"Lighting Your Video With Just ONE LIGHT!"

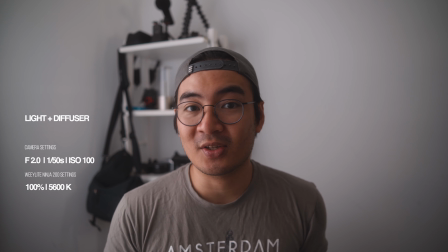This next setup is called Book Lighting and it's one of my favorite setups to do it produces very nice soft and natural looking light this
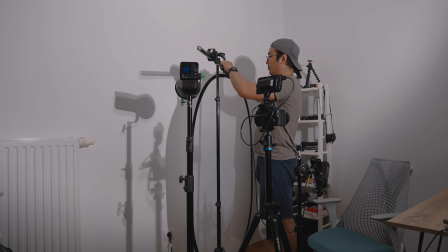setup is one that you won't need the soft box for so if you don't have it it's gonna work you will require a five in one reflector particularly
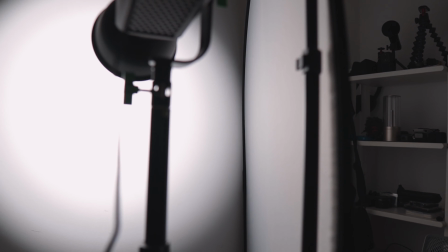the diffuser side of it and you can see in this setup i have it right here and the idea is to use the direct harsh light of
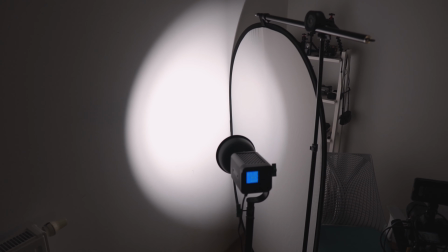your light source in this case the wheel light ninja 200 and bounce it off a white surface or reflective surface what i'm doing is i'm actually
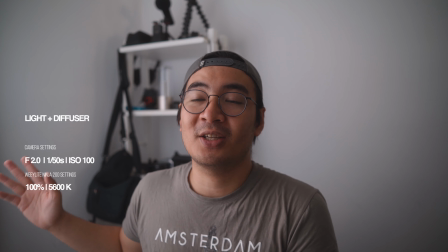directing the light towards the white walls of the room and the light that bounces off of that is getting diffused by the 5-in-1
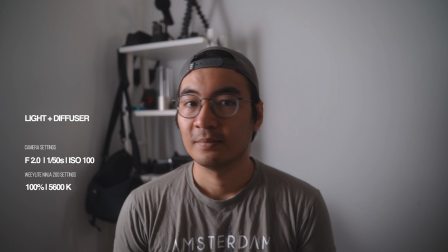reflector which is literally just outside of the frame here and what you get is this nice looking diffused lighting now this is what it looks like without the
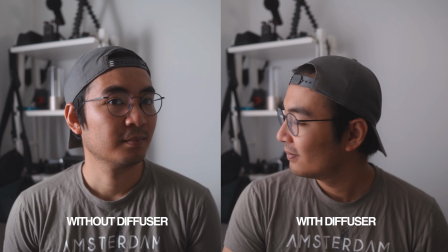5-in-1 diffuser and just the light bouncing off of the white wall and this is what it looks like with the diffuser on i'd
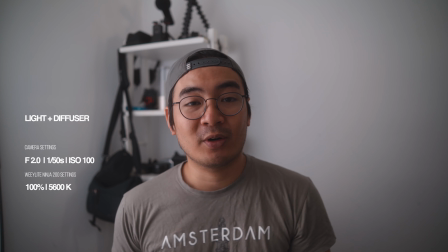say the we light ninja 200 is powerful enough to do a book lighting setup. With book lighting, you don't really need a five-in-one diffuser if you don't have it.
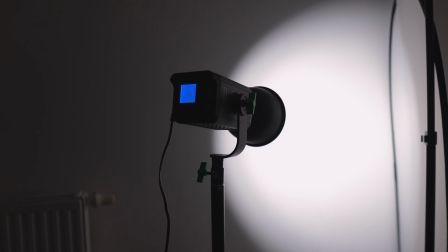You can use bed sheets, shower curtains, and you're going to be fine. Essentially, the idea is to take the bounce light and diffuse it with some sort of material.
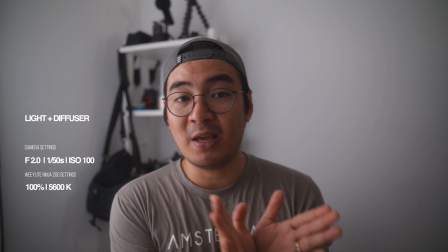Technically speaking, anytime you bounce a light off of a surface and diffuse it with a diffusion material like this, you can call it a book light.
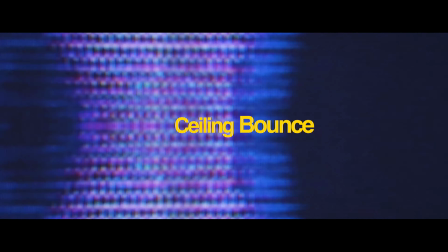You see this V-shape being formed that kind of looks like a book, hence the name book lighting.
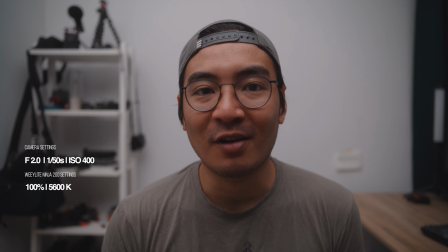Now, this next setup is called ceiling bounce, and this is a technique that's going to be very useful for people who don't have a lot of space to work
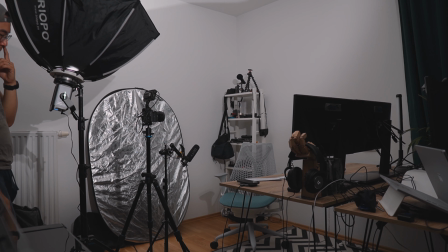with or maybe you don't have a softbox just yet it's essentially done by setting the light in front of you and putting and pointing
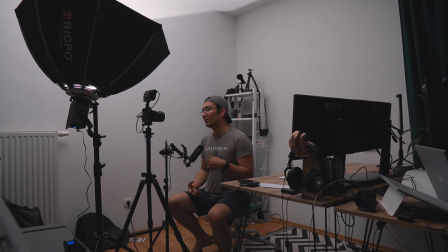it towards the ceiling so that it bounces off of the ceiling and it casts the light down everywhere else one thing you need to take note of when using this
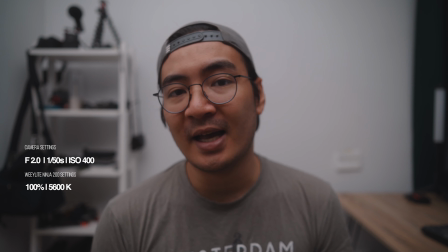technique is that you might need to raise the ISO of your camera so right now my camera is still set at f2 1
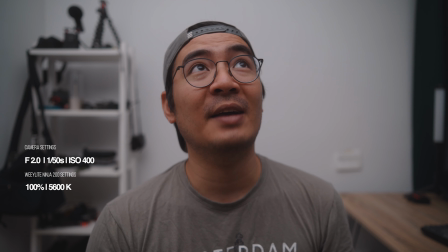over 50 out of a second I have raised the ISO to about ISO 400 because we are losing a lot of the power of the light.
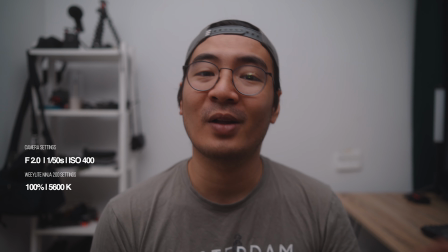Now, the Wheelight Ninja 200, I've set it at 100 because, again, I am expecting a lot of power loss, a lot of brightness loss.
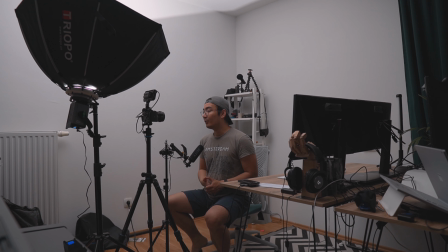So we have to set it as powerful as we can in order to get a bright, brightly lit image, a properly exposed image.
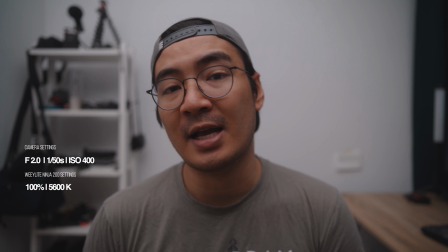Another thing you need to look out for when using this technique is that the colors of your walls will also affect the way your image looks.
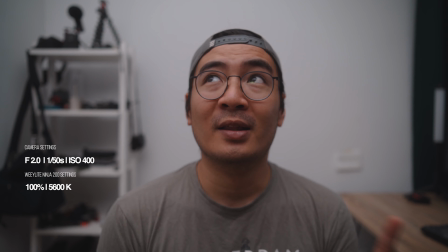So if you have a red wall, for example, and you're bouncing light off of that, then your image is going to look a little bit reddish. So that's something to take note of. So I think even with this technique, the Wheelight Ninja 200 holds up really well at 100%. Now, this next lighting setup is one that I've always wanted to try, but I've never been able to do so in the past because it was just simply physically impossible to do with the light that I'm using,
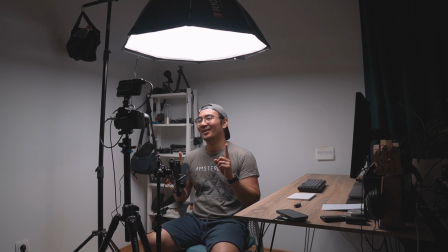which is the Godox SL60W. This setup, of course is none other than overhead lighting.
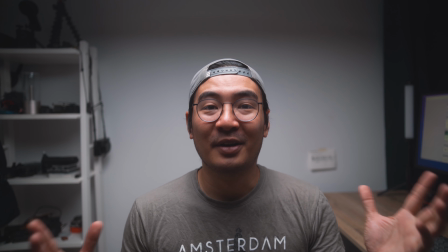As you can see, I'm able to mount the V-Light Ninja 200 no problems with my ordinary light stand.
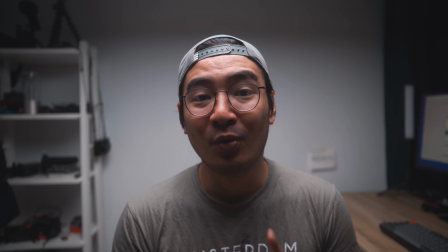It's not even a C stand and I'm not afraid of it falling down. I think it's very, it's pretty much stable at this point.
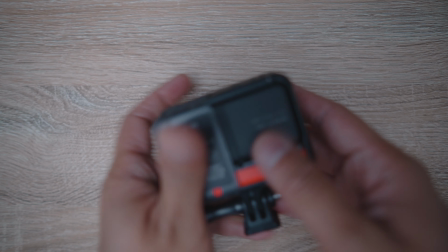So I'm very happy about that. One of the biggest reasons I've always wanted to try this setup is of course for my product review and unboxing video.